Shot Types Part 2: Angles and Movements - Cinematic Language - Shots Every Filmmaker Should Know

Hello and welcome to the second part in the Small Wolf Film School's Shot Type series. I'm Paul and today we're going to be looking at how camera angles and movement all help to tell a story and create meaning, but also, hopefully, to make your scenes look really cool. Before we start looking at all the different angles and movements, we need to look at the eye level shot.
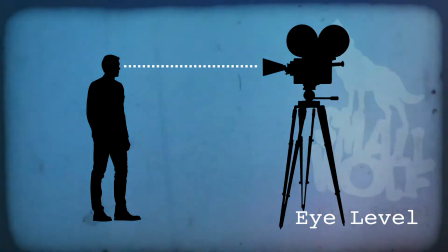This is where, as you would expect, the camera is at the same height as a person's eyes would be in the scene,
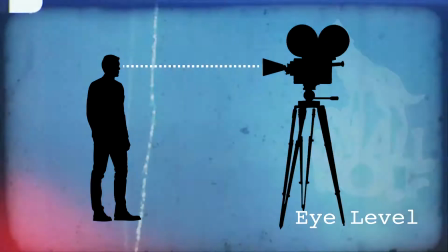making the shot look quite neutral and ordinary.
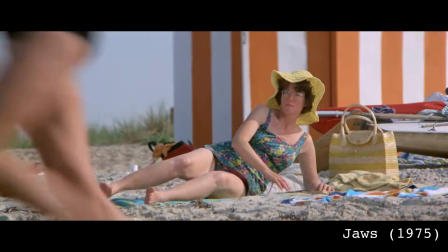It also helps us to relate to what is going on in the scene, as though we are a spectator in the same space as the characters. Nothing is implied or suggested through this shot. It is completely neutral. Let's get on to the basics.
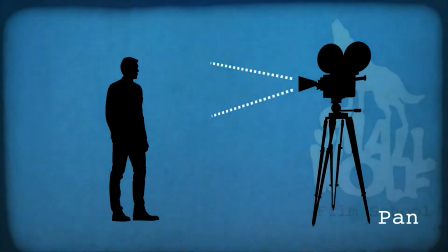The pan or panning shot is where the camera moves from left to right or right to left around a fixed position or axis. One of the first things I was taught at university was never do a 360-degree panning shot. Not sure why, but here's a great one from Evil Dead 2.
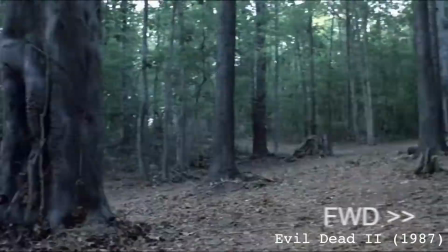The panning shot is a great way of simply revealing something outside of your current frame or following someone that would otherwise move out of shot.
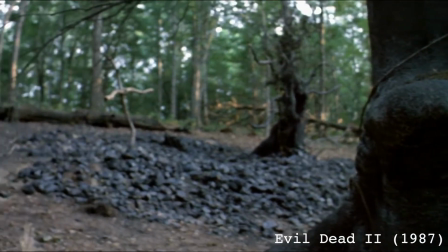In this instance, it shows the environment our character is in, how alone he is, and a potential threat to his safety.
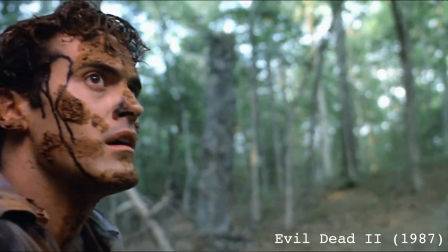Essentially, the panning shot is a bit like having the audience turn their head from side to side. Perhaps that's why my university lecturer told me never to do it 360 degrees? Hang on. No, turns out it can be done.
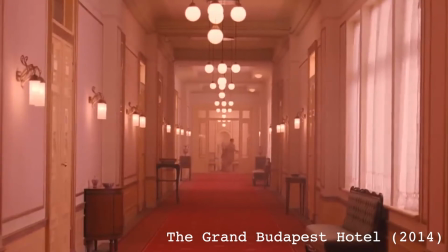Another use for the pan is the whip pan, where the camera pans extremely fast from one point to the next.
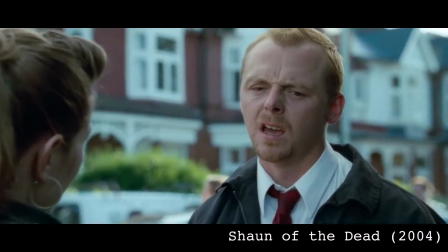It's a good way of transitioning in between shots with a carefully hidden edit in between. The tilt is another simple shot, but effective when used properly.
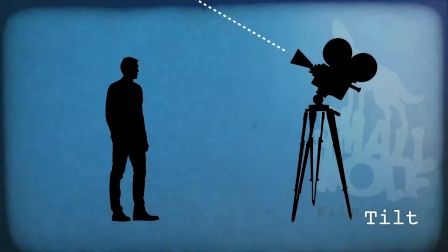Like the panning shot, the camera stays in a fixed position whilst angled up or down on its axis.
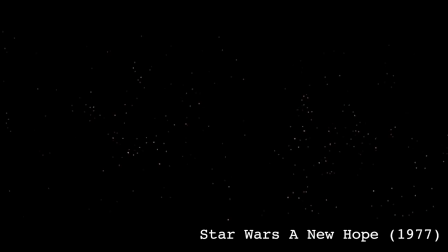The opening shot from Star Wars is a tilt. It sets the scene, showing us the emptiness and stillness of space before revealing the planet below and the battle commencing above it.
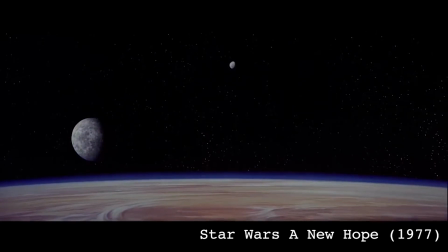If the panning shot is like turning your head side to side, the tilt is like raising or lowering your head up and down.
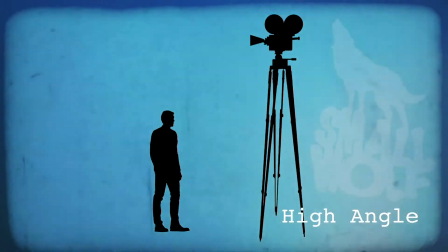The high angle shot is where the camera is positioned above the subject and angled down, generally up to about a 45-degree angle. A high angle is used to make the subject look small, intimidated, scared, generally just making them look weak and powerless.
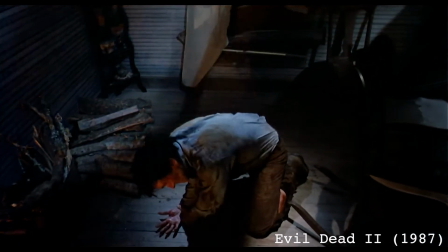In this example, the character Ash here is feeling quite scared and vulnerable because his right hand has been possessed by a demon.
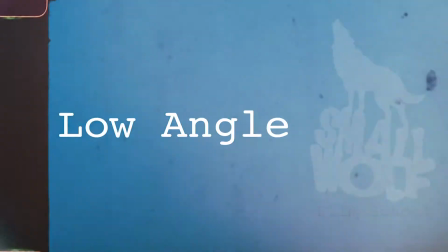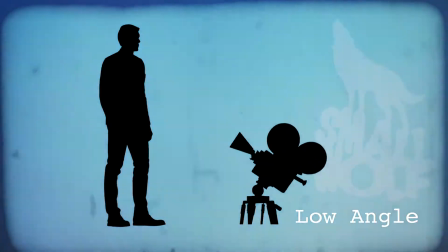The low angle shot is where the camera is placed closer to the ground and angled up towards the subject, again up to around 45 degrees or so.
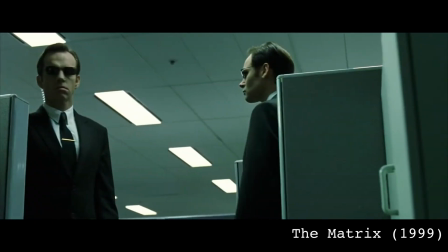This has the reverse effect to the high angle shot, making our character look more imposing, threatening, confident, just generally more powerful.
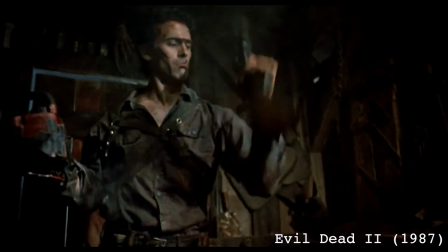We now return to Ash, who has solved his possessed hand problem by lopping it off and replacing it with a chainsaw. The result?
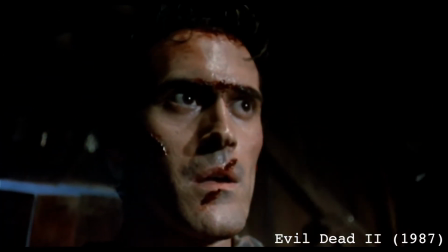He now feels more powerful and in control of the situation.
Groovy.
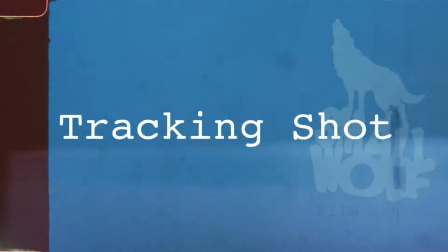The tracking shot is any type of shot that follows a character or moving point of interest. Also referred to as a following shot, among other terms,
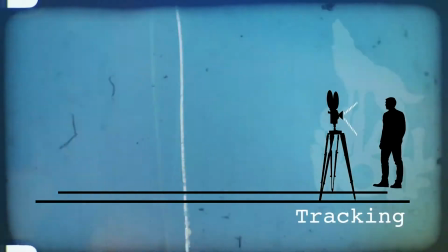a traditional tracking shot will have the camera placed on some sort of dolly system, on train-like tracks to create smooth movements. In some cases, a tracking shot may be called a trucking shot. No, not that sort of truck.
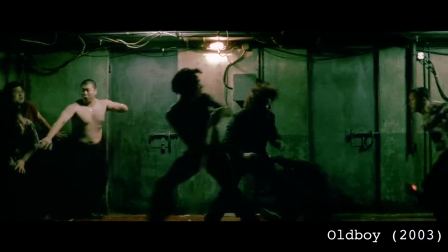This is where the camera will crab from left to right or right to left.